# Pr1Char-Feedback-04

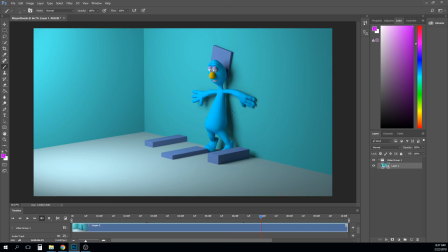20:37 You've put an interesting pose on his head, on his face, that, like, makes us think about his emotional state or mental state at that point. And that whole section is just funny. I think there's a couple, and actually working pretty well.
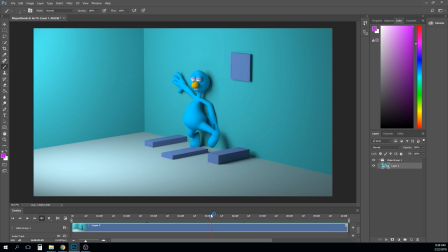20:54 There's a few spots, like right there, where that hand goes to the wall a little bit. And maybe a little bit of work you could do on the arcs, or maybe putting a little bit of different kind of drag on the hands.
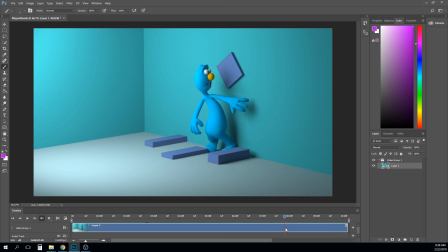21:10 I actually really like the surprise too, like the little double take. You got a nice squash and stretch, right? And I think you even do some intentional overlapping action in the spine there, right? You got you get the
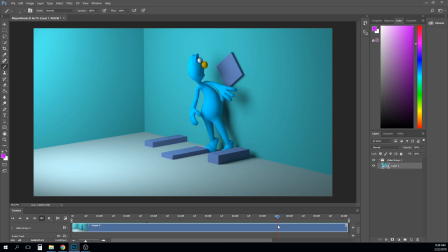21:27 upper chest to squash down, and then the spine goes up before the upper chest does, and then the spine comes down and drags the upper chest. I think it'd be nice to see that upper chest sort of continue its downward momentum and kind of squash and then pop back up a little bit right there at the end,
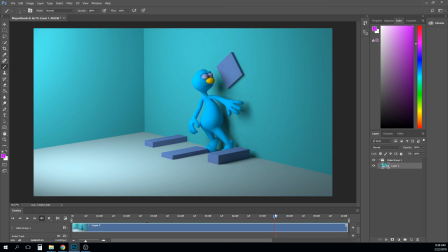21:42 and sort of settle, or instead of sort of easing in at the end. But otherwise, I think like that whole section's looking really pretty good. So great work on that. The few things that I kind of notice is like right here, that weight is off just a little too long.
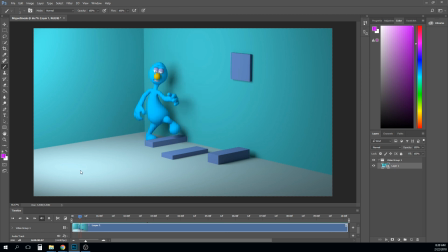22:00 I think I get what you're going for, is you're trying to get the character out there kind of cartoony in this pose. But I think to pull that off, this foot needs to get down on the ground, or at least closer to the ground, a little earlier than it does. It kind of just hangs there in the air until the character's weight,
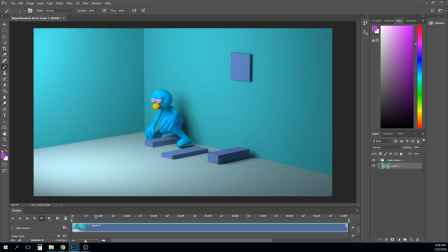22:19 like his hips, are already down, and that foot still hasn't completely touched the ground. So I think you need to sort of change the timing on that and get that foot down there a little earlier. It just hangs in the air too long through this step.
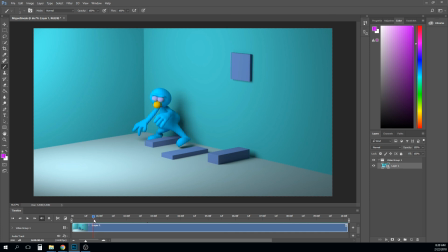22:36 And I think that some of your steps here, actually a lot of the issues in here are still in the steps. I think you could just do a little cleanup on the feet, and it's going to help some stuff. So like one thing, this foot still isn't completely planted, but that other foot's already kind of coming up.
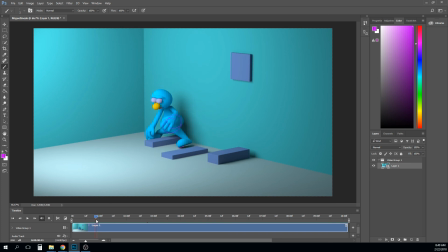22:51 And sort of sliding a little bit. And so there's a frame or two right there in the middle that you're like, what is supporting him? Right? And actually that's really funny to watch him dance like that. And then you get this push off.
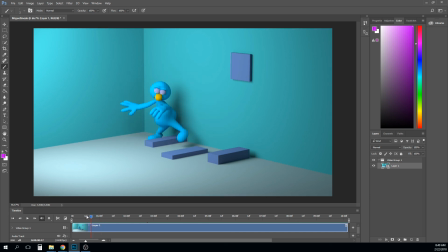23:04 So I mean, I think it's somewhat keeping those feet planted a little bit longer, or getting them to a planted state a little earlier. And that's not always going to line up. That's actually going to not line up with the hips key poses.
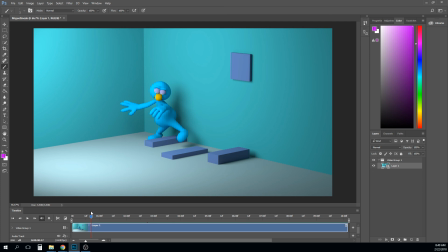23:20 It's actually what's driving the hips key poses, so it will be at a slightly different timing. Right. So you get a little bit of an IK pop right here. So you see that leg's stretched, and then suddenly it's bent. And you get that pop of the knee. You need to kind of ease that in a little bit.
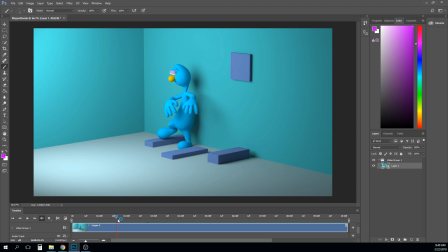23:40 You can do that a little bit by rolling the character up on their toe. It's one of those things that, like, it's a spacing thing, and if like your knee is going from, bent to perfectly straight, right,
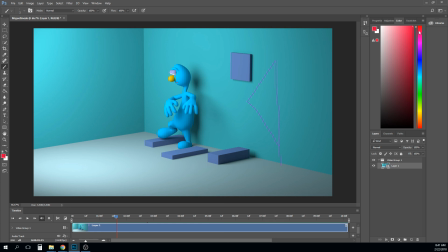23:57 then you're sort of tracking the spacing of that point, right, and so if the spacing is like that, that, and then suddenly perfectly straight, what we're feeling is that gap, right?
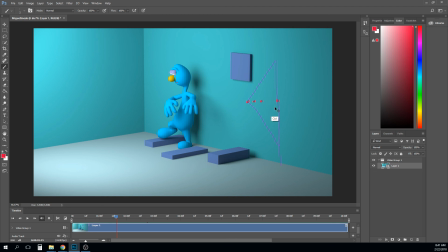24:14 For it to work, the spacing has to ease into this point, right? Like we have to have a frame right before it gets to perfectly straight that's there, and like kind of ease in like a bouncing ball at the top of its arc, right?
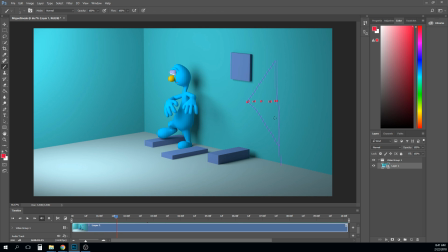24:30 It has to ease in to the top. This has to ease into straight, and so that's one of the last things you usually do is like go through and fix any IK pops that have resulted from any other changes you've made.
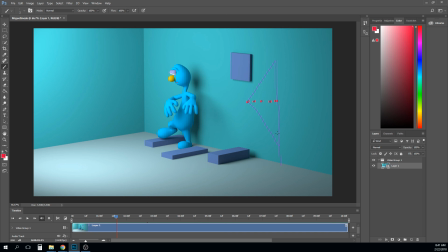24:43 You could do it earlier, but you'll probably have to go back and fix it again, just because any changes you make in the hips or curves at all will probably mess that up again. One of the things I usually do to fix it, though, is if you just roll the character up on their heel a little bit, Usually that'll add just a little bit of bend to the knee.
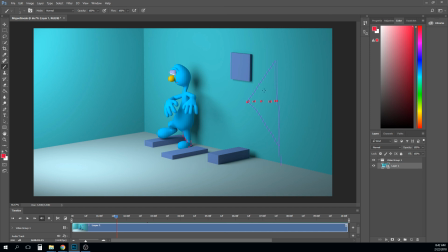25:00 The leg probably also has a stretch control that may help a little bit with that. And so I like these little foot shuffles here back to the wall.
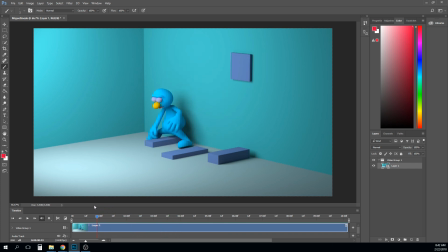25:13 That's looking cool. Everything up to there looks cool. So the beginning part, really the biggest thing to me is just that weight and like the landing and some of the feet stuff. The only other really thing I notice is like right here at the end after the surprise, like it looks like there has a lot of thought in all of this and a lot of thought in the surprise,
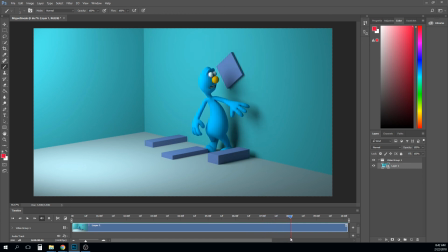25:32 and then you're just like, well, I have to get him in front of that other block, and that just feels like kind of a transition to there. Like that doesn't really feel like an intentional step. So I think he needs a weight shift over this way,
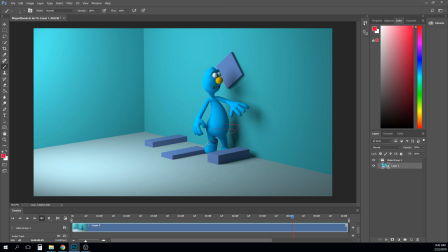25:47 and that foot needs to make a more logical arc over to in front of there. I think you could sort of overlap some stuff, and you could go ahead and have his eyes start to lead down as that happens, like he's looking at the block, and that way you don't just sort of blend to this, right?
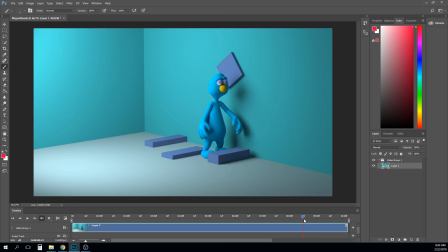26:08 So that step is just a little problematic. And then I think this step across, like I don't mind that he trips from his back foot, but I think it would help probably to have something happen with his front foot.
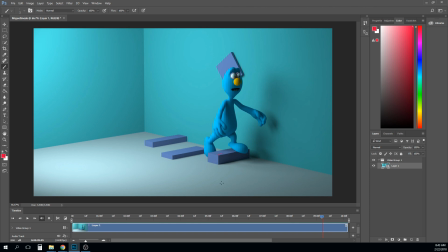26:25 And it could just be that there's like a little ledge on the front up here, and his front foot catches on that. I like this look of like anticipation on his face. Just because I paused on this frame, I'll point it out. Like you could probably do something just like pointing that elbow out a little bit like this.
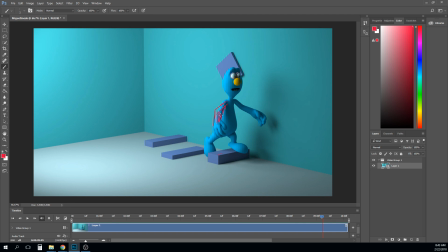26:44 And what that'll give you is just a little bit of a right through there, a little bit of a negative space between his body and his arm, and that always helps us like clear up the silhouette just a little bit.
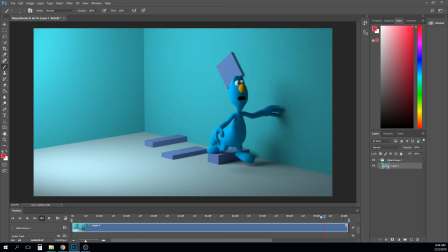27:01 So yeah, he needs a little bit of something to catch his toe on maybe, and then I think I would lead with the hips a little bit more. Like this pose here, I think you could make it stronger. Like you could, push the hips out here more, really drag the
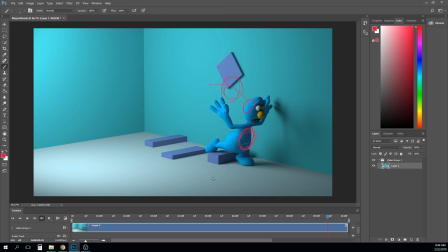27:18 head back and get this line of action like this, because what you're going for is like that slap against the ground, right? You're going for him like that contrast of that. And so if that's him like fully on the ground with that line of action, I'll make these a little bigger.
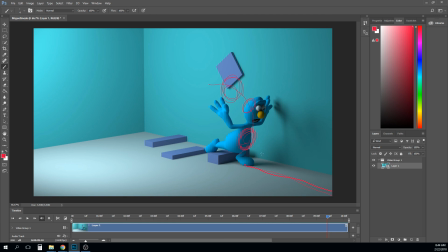27:35 These are kind of hard to see. So if that's him fully laying on the ground with his line of action, then what's going to happen is his hips are going to go first, right? And they're going to hit first, and so then you're going to get sort of this with the line of action, and his head and his chest still haven't smacked, right?
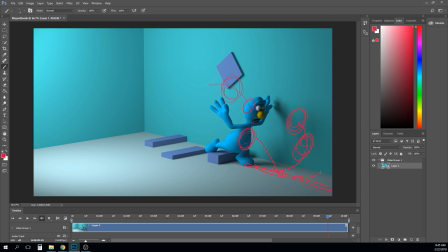27:51 And then it's going to continue to flatten out even more, and then like his head is going to be the last thing that hits. Well, something you can do with that is like once his chest hits, right, like here,
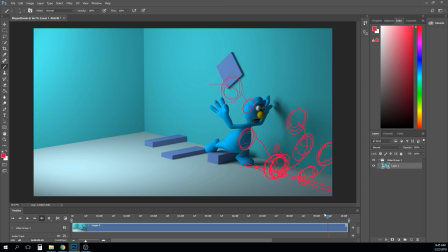28:04 then where his butt has hit the ground, you could pop that up a little bit, right? Right now it feels like I like the poses where he's hitting the ground. And they're all bouncing up, but it all kind of feels like the whole body's posed and then bouncing up and then bouncing up.
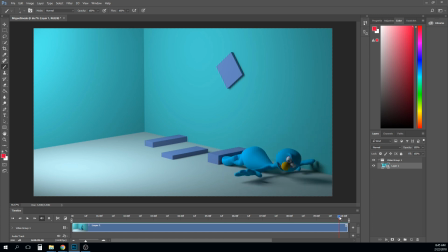28:21 And so it just needs a little bit of offset on the different parts that bounce. A fall is actually kind of hard to animate, but once you sort of figure out your system of how you do it, it's almost like you have to, because it happens so quick, you almost have to straight ahead that a little bit.
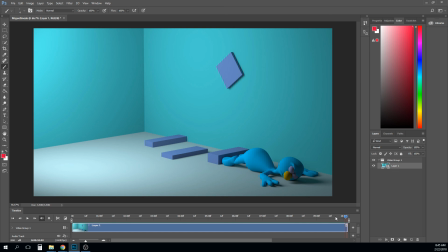28:40 And I usually just figure what parts are going to hit first, because they're going to collide first, right?